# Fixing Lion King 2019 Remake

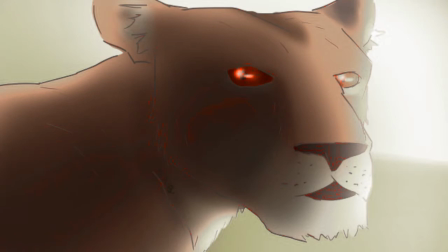(12:16)
Once she starts interacting with Scar, and it only gets worse as you see her entire body is shadowed except her face,
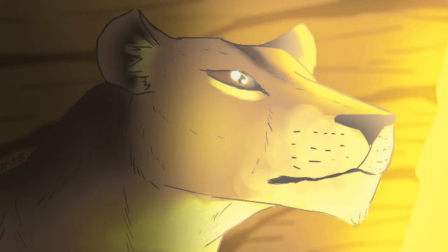(12:22)
and if I had directed this, I would want the shadow to consume the rest of her as Scar walks away.
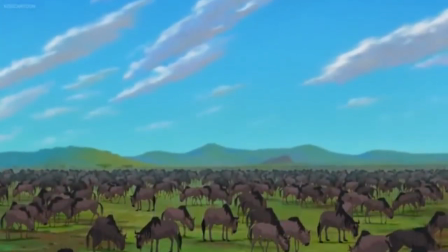(12:28)
This next scene everyone had issues with, and that was how Mufasa died. First off, I did not like how this line was said.
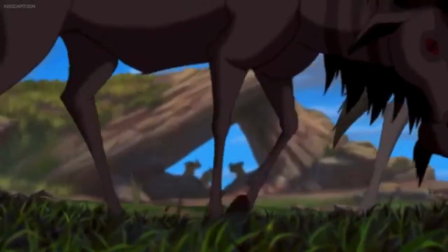(12:37) Help me!
It sounded to me like Mufasa was demanding Scar to help him when in the original you could clearly hear the plead for help.
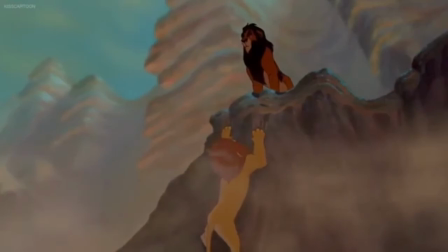(12:46) Mother! Help me!
In my version, I extended the scene.
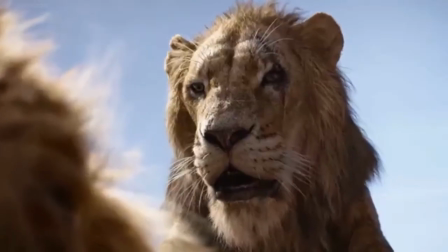(12:50)
Instead of it being, "Long live the king," and then he swipes him, I switched that line with,
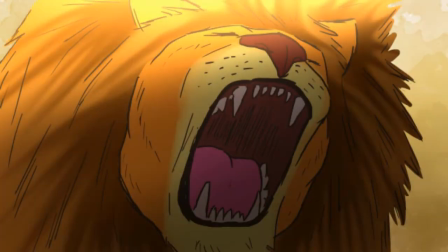(12:55)
"An eye for an eye, brother," but when he swipes him, Mufasa grabs hold of him, pulling him over,
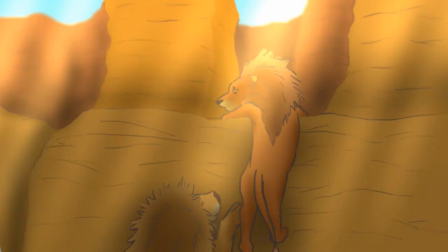(13:00)
but only his lower half, as seen in the picture.
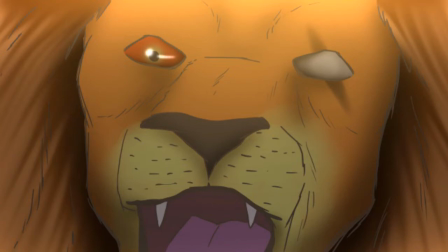(13:03)
Once Scar knows he's not going over, he looks down at Mufasa once again and says the words, "Long live the king!"
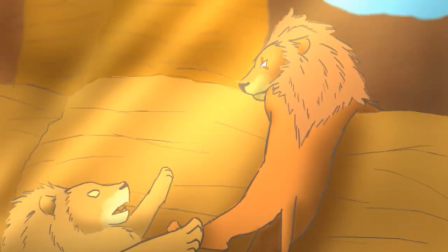(13:11)
Scar pushes his weight onto Mufasa, causing him to lose his grip and fall to his death.
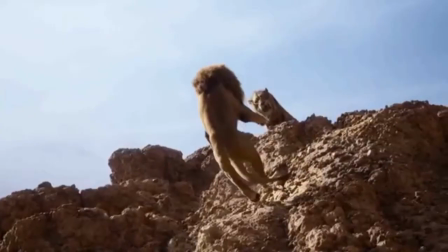(13:16)
I don't know how realistic this would have been, but I know this would have made for better suspense.
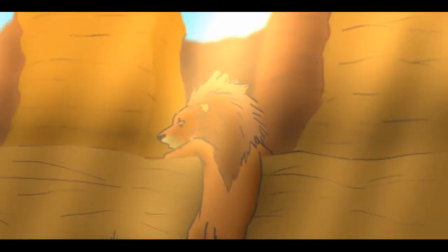(13:21)
The scene would have ended with Scar pulling himself up to safety, and once it was clear that Mufasa was not coming back up,
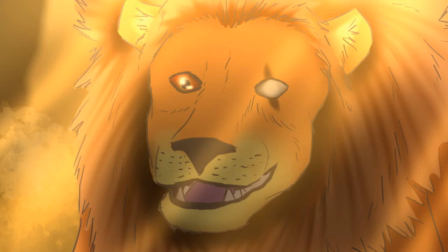(13:28)
a smile would have slowly crept up on his face as his long-annoyed obstacle was finally out of his way, and now it was Simba's turn.
Oh, what will your mother think?
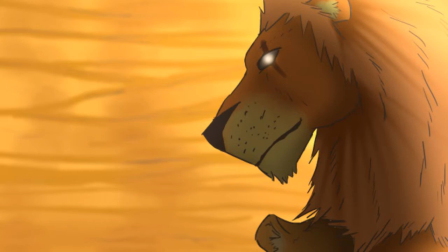(13:39) She'll hate me. No, she won't. She'll try to protect you. From the other lionesses. Someone has to be held responsible. You're too young. Your mother will take the blame, and they'll cast her out for it.
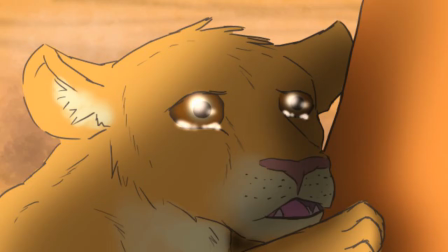(13:52) What will become of her? No, they can't do that. What do I do? There has to be something I can do.
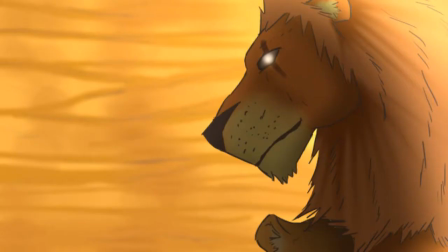(13:57) Scar, please help me! Run. If you leave, the blame goes with you. It's the only way to save your mother. But Simba, if you go, you can never return.
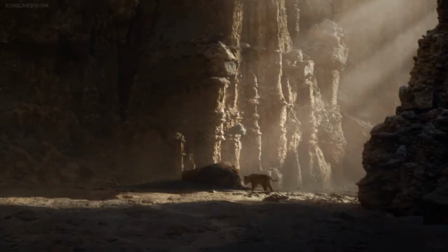(14:07)
Now, I know I'm probably going to get a lot of hate for this, but the voice acting for this supposedly gut-wrenching scene was so bad, in my opinion, that it made me believe that they picked the wrong voice actor for young Simba.
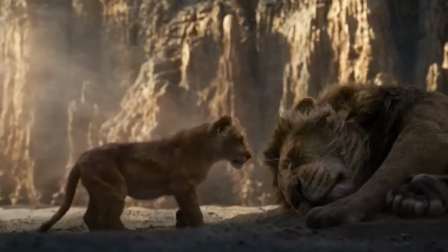(14:19)
He's a great singer, but he's not a voice actor yet. I'm no better, in fact, I'm worse, but I have no experience.
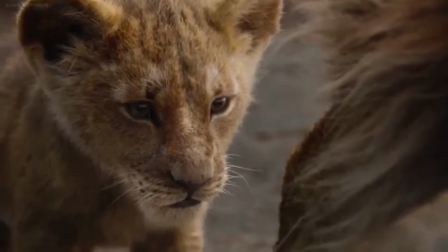(14:27)
I have no voice coach. JD did, but I'm not blaming him. I'm blaming the studio whose job it was to prepare him for the role.
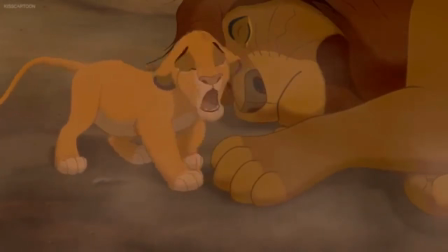(14:34)
As much as I love the original movie and this scene right here,
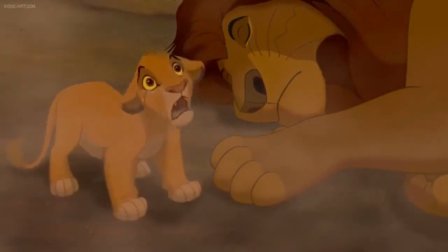(14:38)
something never set right with me on the reasoning for Simba leaving, and it definitely didn't make sense in the remake.
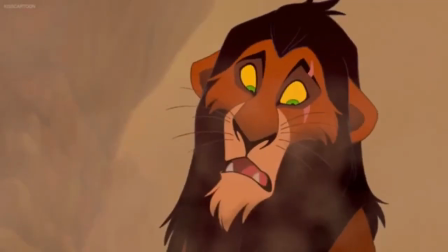(14:45)
When I hear the line, "What would your mother think?" that's when I knew I had to make it about her.
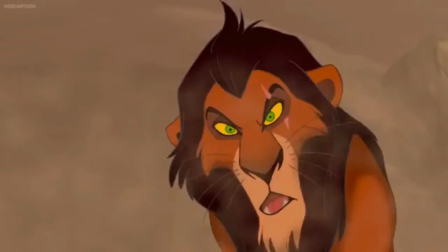(14:49)
Make her the reason he leaves. The whole point of this scene in the original remake and rewrite is to torture Simba emotionally before Scar kills him.
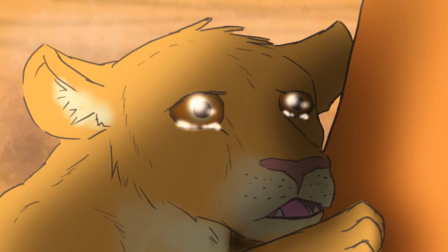(14:58)
And truthfully, I wish I could have directed this, because when Simba asked Scar for help, I really wanted to show Scar struggling to keep his smile in.
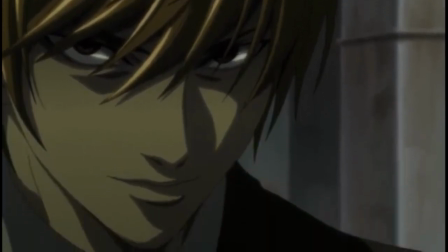(15:07)
Much like Light struggled to retain his laughter when he truly believed he had won at El's grave and facing Nier.
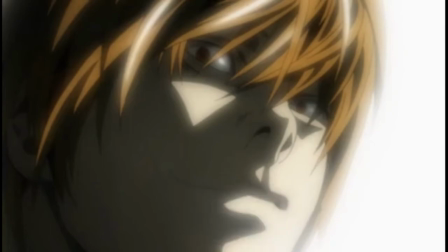(15:15)
Those small little quirks is what really makes these kinds of characters so entertaining to watch that you can't look away.
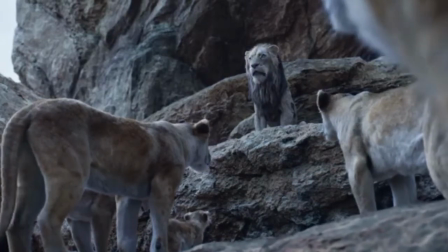(15:22)
When Scar returns and tells in his words what happened, the camera cuts to Zira as she puts the pieces together and deciphers Scar's deception.
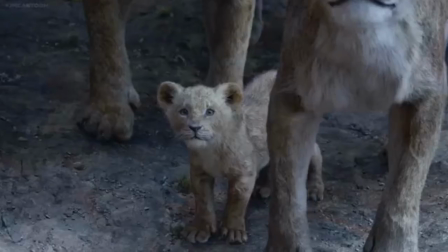(15:30)
When the hyenas start to come in, making it clear that they're outnumbered, Zira makes her choice.
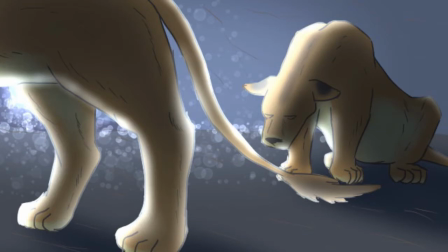(15:34)
She bows to her king, and those who followed her in the hunt follow her lead and submit. This scene is pretty much self-explanatory.
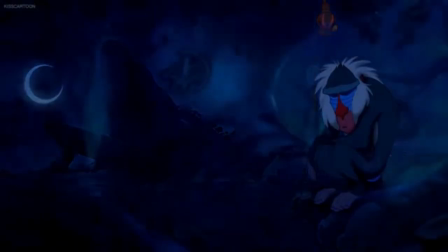(15:41)
When Zira realizes her involvement, she contemplates on what good it would do to call Scar out when it would only out her too, especially when Scar has an army.
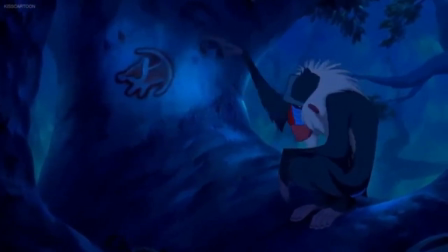(15:49)
In this next scene, I did like that they added this, basically showing the lionesses more, but they did a poor job executing it like they did everything else in the movie.
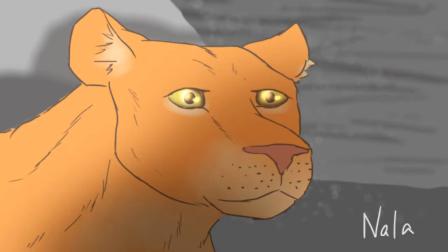(15:58) We have to do something. We need to fight. Nala, we're not all as young as you.
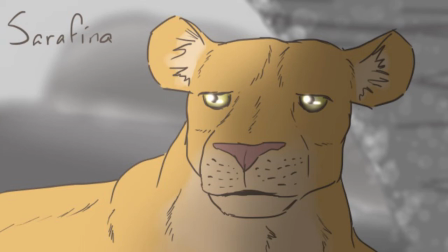(16:03) Then let's leave before it's too late. It's not that simple, Nala. Not with so many eyes watching, not to mention.